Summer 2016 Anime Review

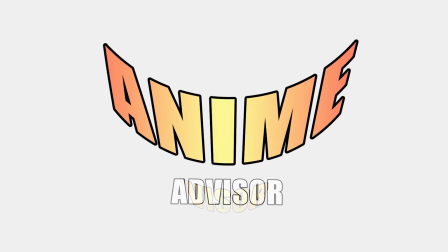Hello, Anime Advisor here, your anime advisor helping you figure out what anime you want to watch.
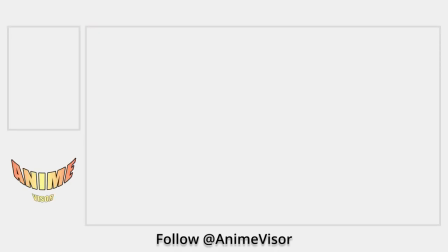It's a little later than I originally planned, but it's finally time for the Summer 2016 Anime Review,
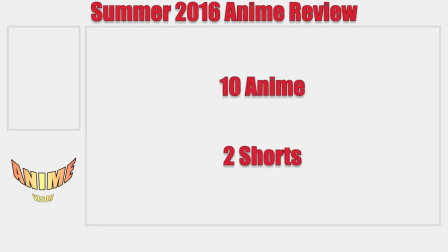where I take a look at 10 anime, along with a couple of shorts, from the Summer 2016 season, 5 of which I previewed at the start of the season. This video might run a little long, so let's go ahead and get started.
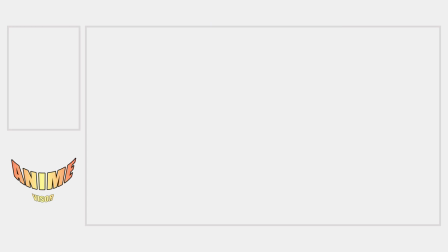Because I'm a bit of a masochist apparently, I like to cover not just good anime from the season, but bad anime as well.
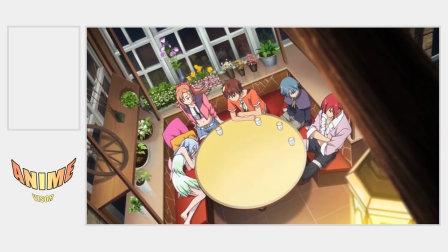And while there has definitely been worse anime that I've covered, Taboo Tattoo is far from good.
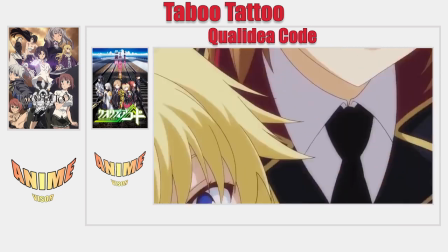Fun fact, I nearly previewed Taboo Tattoo back in the summer preview, but thought Quality of Code looked a little more interesting, so I went with it instead.
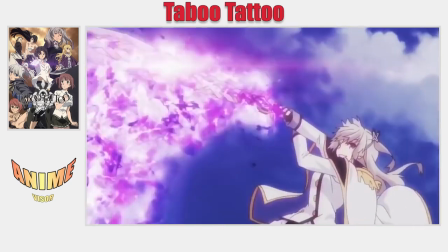We'll see how that turned out a little later in the video. So what's up with Taboo Tattoo, and why do I think it's bad?
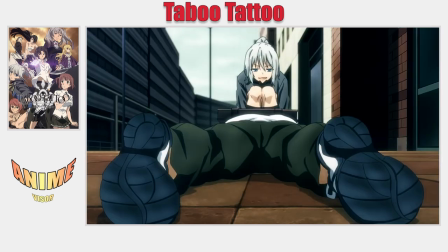Well, let's start with the premise and work our way to the problem. Taboo Tattoo follows Seigi, a middle schooler and martial artist.
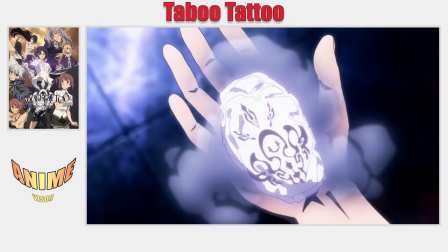After defending a homeless man from some punks, Seigi is given a strange tattoo on the palm of his hand.
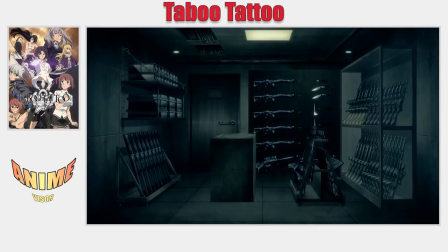It turns out that the tattoo is a secret weapon produced in the arms race between America and the Serenistan Kingdom.
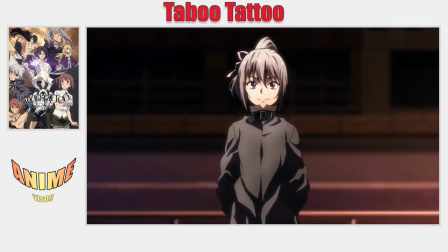He soon meets US Army First Lieutenant Bluesy Floozy. Yes, apparently that is her real name.
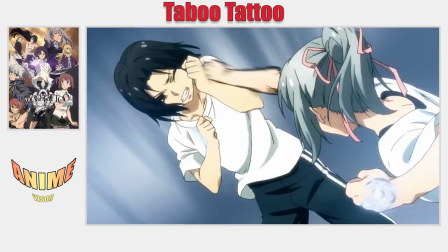But most everyone calls her Izzy, and she teaches Seigi how to use the power of the tattoo.
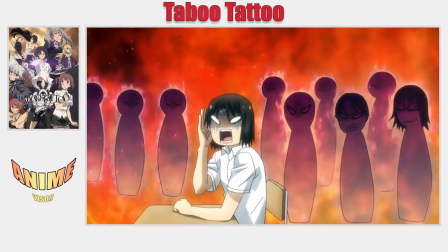Kind of a weird premise, but this is anime, so anything goes really. Where Taboo Tattoo struggles is the tone it wants to set.
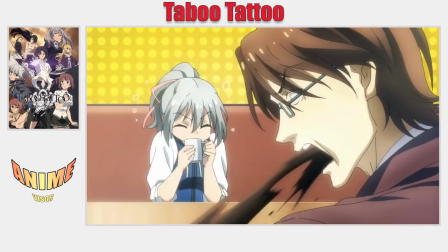Is it trying to be gritty and realistic? Silly and campy? Or is it trying to have gratuitous fan service?
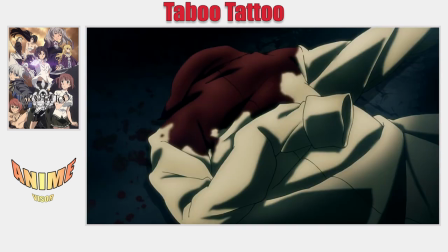Well, it's trying to be all three, and that's the problem. People get gruesomely hurt or murdered in one scene, only in the next to have a goofy gag or some fan service.
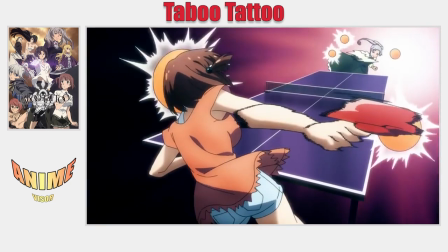Made even worse when it has extended gruesome scenes, followed up by extended goofy scenes, or fan service scenes.
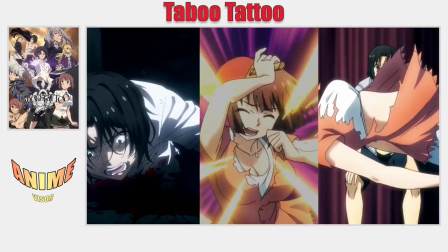Essentially, it tries too much to be all three, and the result is a very confusing tone.
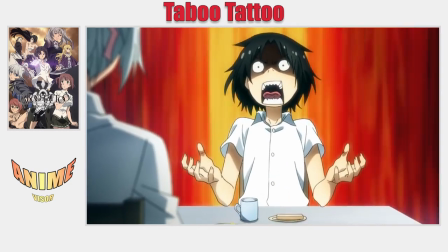The tone is one thing, but the pacing might be even worse.
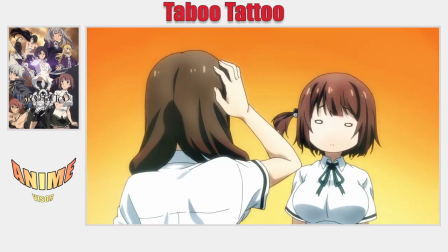Somewhere in Taboo Tattoo, I think there's a halfway decent story, but it's really hard to find, especially towards the end because of how fast it goes.
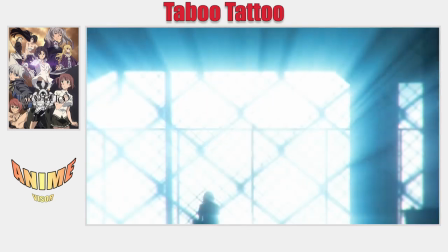Like after the big battle in the middle of the season, where it just randomly cuts to Seigi, who had apparently been missing for a few months.
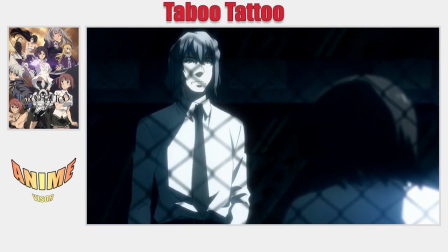The scene plays out like it's a big deal, but it's hard to feel invested when they never show any of the characters looking for him.
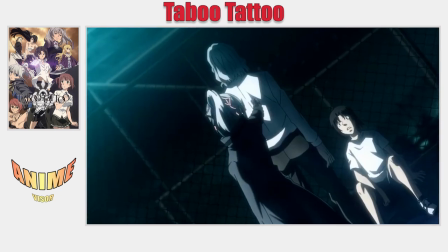So why would the audience know or even care that he was missing?
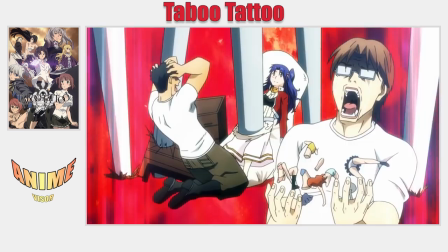But don't worry, not only does it have another random and even bigger time skip, it also continues to not give the audience information, like right before the final battle.
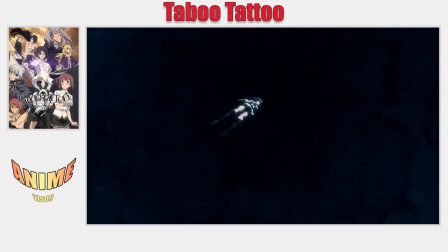Where Seigi jumps out of a helicopter to catch a falling up Izzy? She's clearly in the air at least.
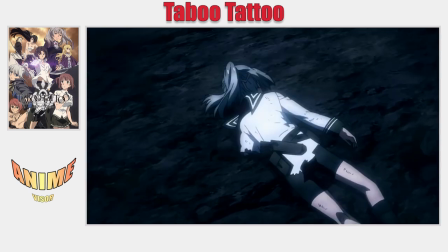But the last time we saw her, she was in an underground cave. And it's never shown how she actually got into the air.
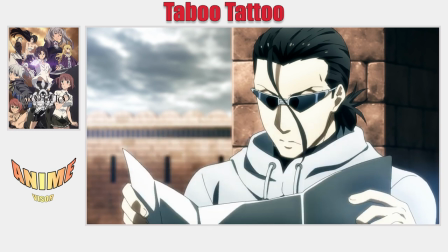It did actually give us information on one character though, Bibi, Izzy's friend and lover, maybe?
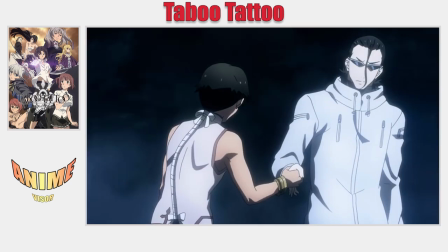It never clearly defines it, just kind of implies it. Anyway, Taboo Tattoo does a decent job at filling in his backstory and a bit of his character.
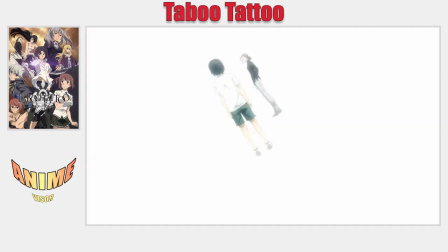Though he was consumed by Seigi's tattoo and now lives inside him like some type of ghost mentor thing?
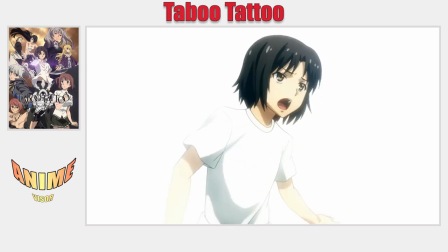It's confusing and is explained as just a thing that can happen with tattoos.
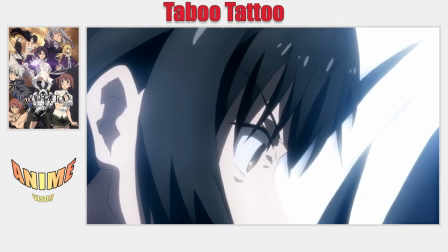Taboo Tattoo continues its downward spiral with poor cinematography, which was heavily on display in the final battle,
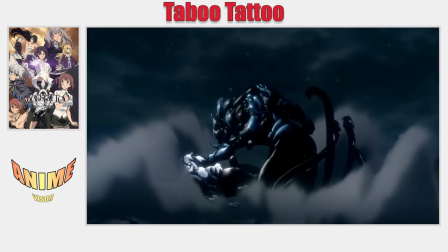when Arya, the villain of the series, and Seigi are fighting inside giant monsters. No, I don't know what's happening either.
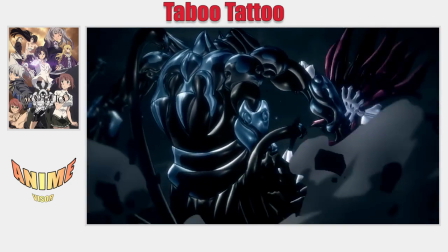The scene is so hard to follow because it zooms in every time they hit each other, the camera is shaking about the entire time,
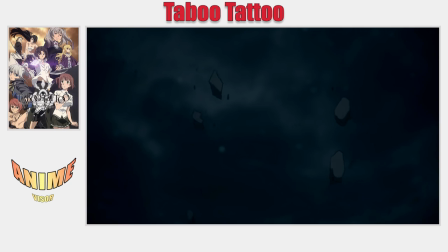it's cutting to other characters at the same time, and then also cutting to nothing. It's almost nauseating to watch.
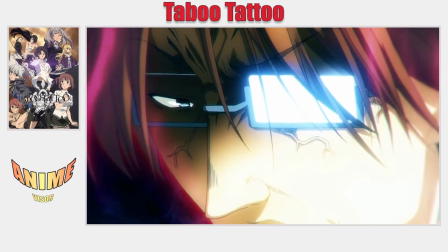Taboo Tattoo, not great. And in fact, pretty bad. I'm just glad it's over, and I don't have to watch any more of it.
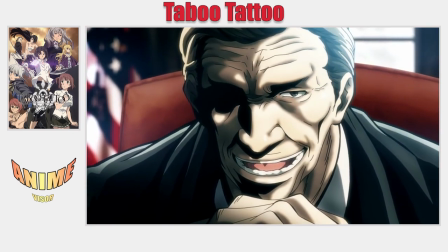Hey, what's this after the credits scene in the last episode? No.
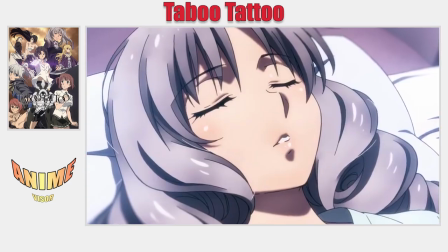No, no, no, no, no, no. I'm just gonna move on to the next segment.
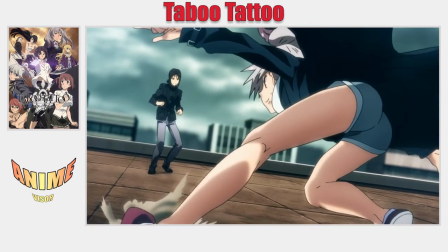I don't want to deal with the reality of a second season of Taboo Tattoo right now.
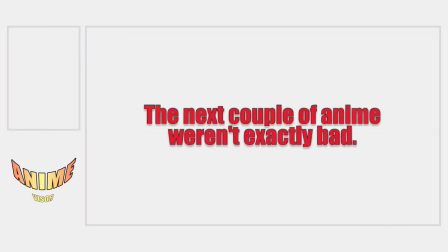The next couple of anime are anime that weren't exactly bad, however they also weren't very good either.
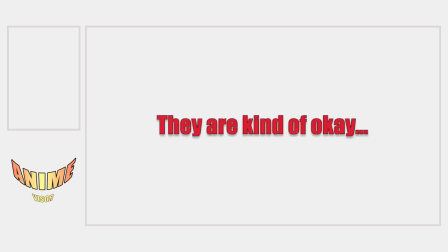The best term I can think of is that they are kind of okay, but still have some major flaws.
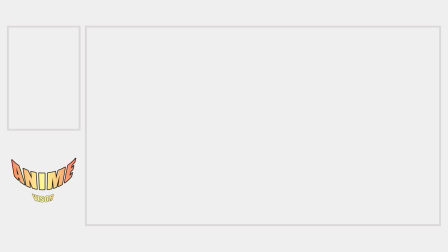It'll make a little more sense after I review them. So let's do that, starting with Ace Attorney.